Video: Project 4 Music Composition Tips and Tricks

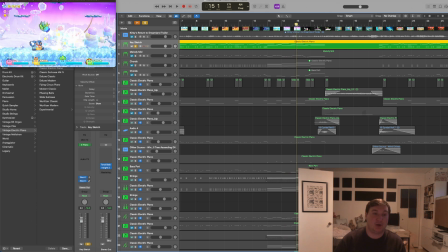248s
It's basically just a walk down through the chords in the key until we get to a nice,
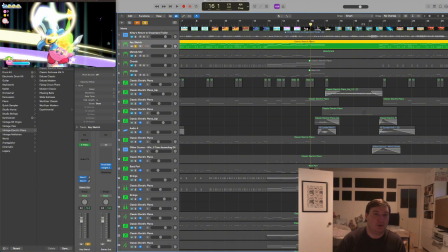254s
I can't remember if I landed on the 4th or the 5th, but whatever. Just a different chord, right?
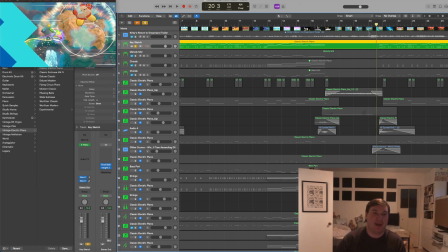261s
And then once we come out of that, we jump straight back into this idea number 1 that we made up, or leitmotif number 1, or theme number 1, whatever you want to call it, right? So we're straight back in.
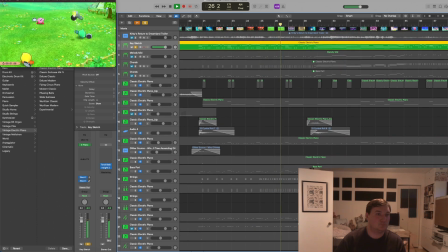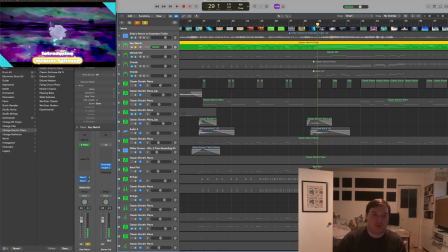284s
So you'll notice we're back to another scene where there's an animated section. There's a lot of sound design that I did for this portion, but also it tonally shifts, right?
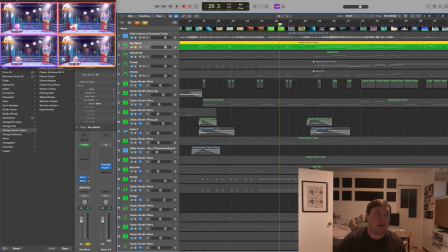293s
We go from this bright, happy, colorful game to sort of like blacks and purples.
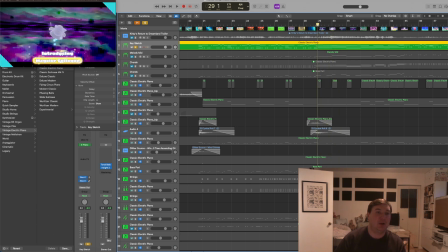299s
So I wanted to reflect that by going to a minor scale, right?
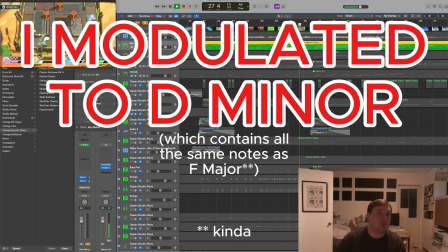305s
So if we listen,
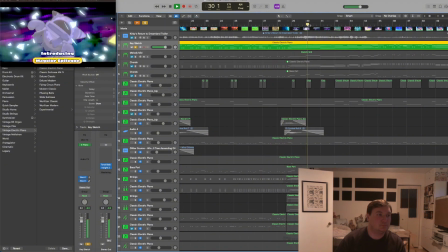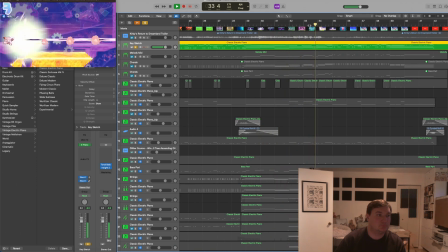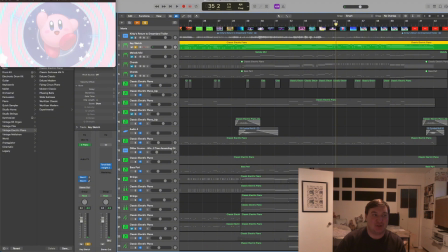316s
and then once we get to the big splash animation logo where it's Kirby and it's the name of the game and all that stuff, I wanted to bring back the leitmotif that we established at the beginning and during the other gameplay footage pieces and sort of end it together with that.
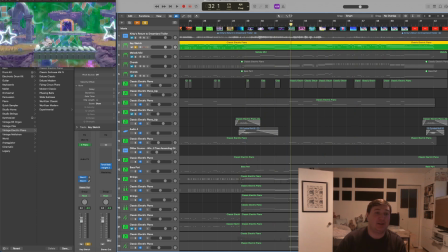332s
So once I had my sort of dark section done, I needed to build a way back up to that leitmotif that we started. So there's a key change in here. You'll hear it. I believe we go from, let's see what the chords are.
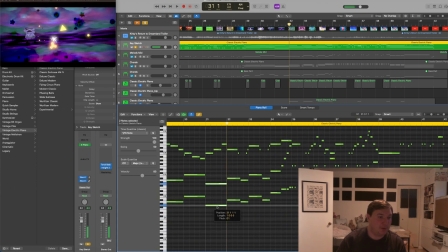346s
We go from, what is this? A G. Yeah, so we go like.
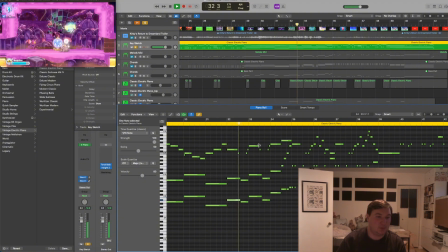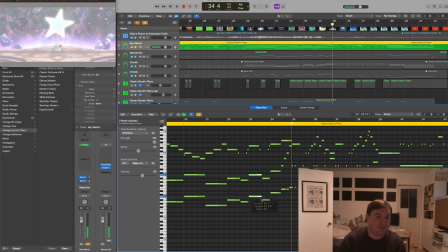360s
Yeah, so we go from a C to A sharp,
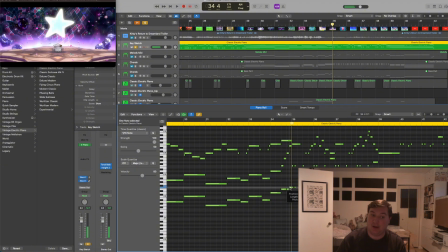366s
up to D, and then an E, and to F. And so, maybe this piece is an F, I can't remember.
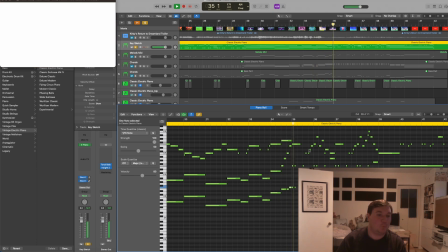373s
But it basically lands back on what's home and what feels comfortable, right?
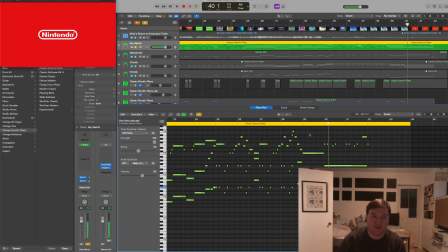382s
Yeah, it must be an F because C is the 5. Okay. So, yeah.
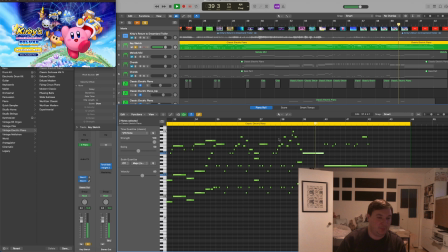386s
And then we have that transition down to the big held note, and we end on the 1.
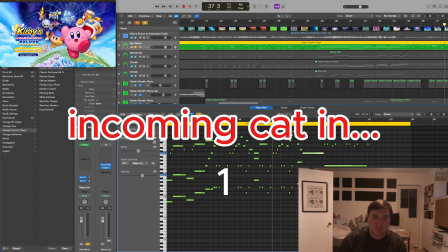394s
Right? And so I moved this bass pattern up to, oh, hi, James.
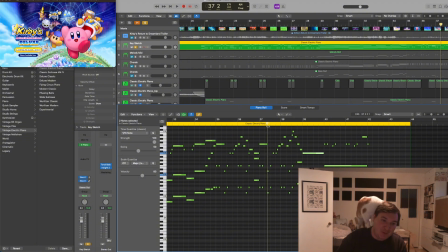399s
You guys get to see my cat. So I moved this bass pattern up to the melody area for this one last little bit while
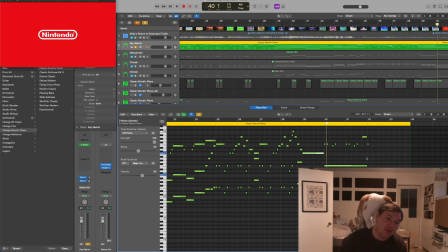407s
the low end and the bass and everything are holding these big 1 chord notes, right?
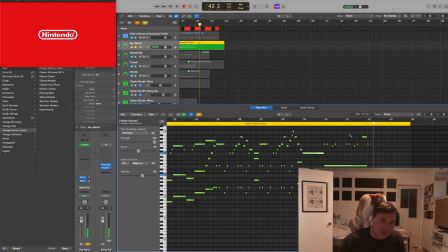412s
And then we end. Just an octave down. Okay, buddy. Love you. Goodbye. And yeah, so that's the sketch. So sort of once you have your sketch, you can start splitting it up into different pieces.
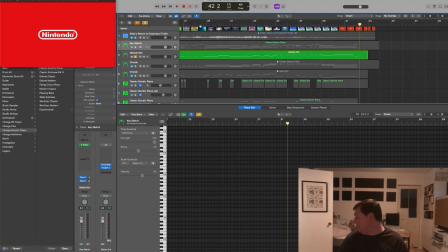426s
So I split it up. There's like the middle melody, right, where I built.
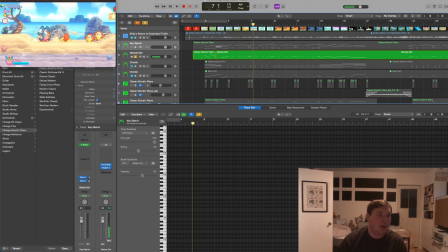437s
That's what's doing that ostinato pattern throughout everything. I also split a section up that has all the chords.
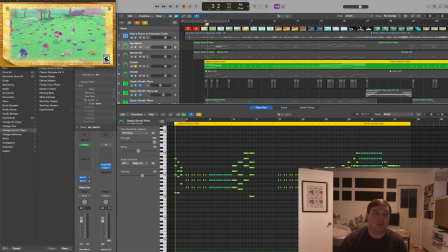445s
So once I had the melody and the bass part kind of written out, I probably made the bass part second. I usually do the bass part second right after the melody. So you can kind of hear the bass, right?
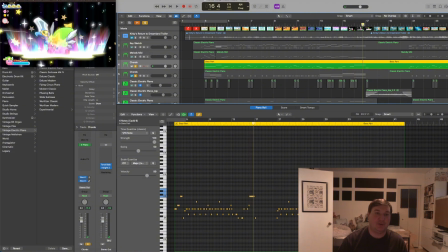461s
And we wrote, it basically just sits around whatever the tonic is of each chord, and the bass part's usually pretty boring.
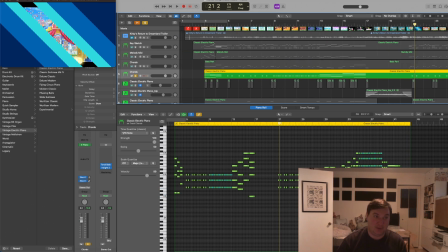469s
And then we switch over to the chords, which based on our bass note and our melody and everything, you can kind of derive some chords.
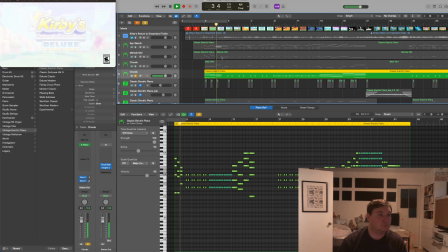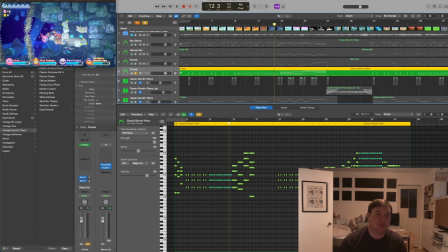484s
Right. And the chords matter a lot more through these change sections because these kind of all just sit here in F during the main part, but then we change chords.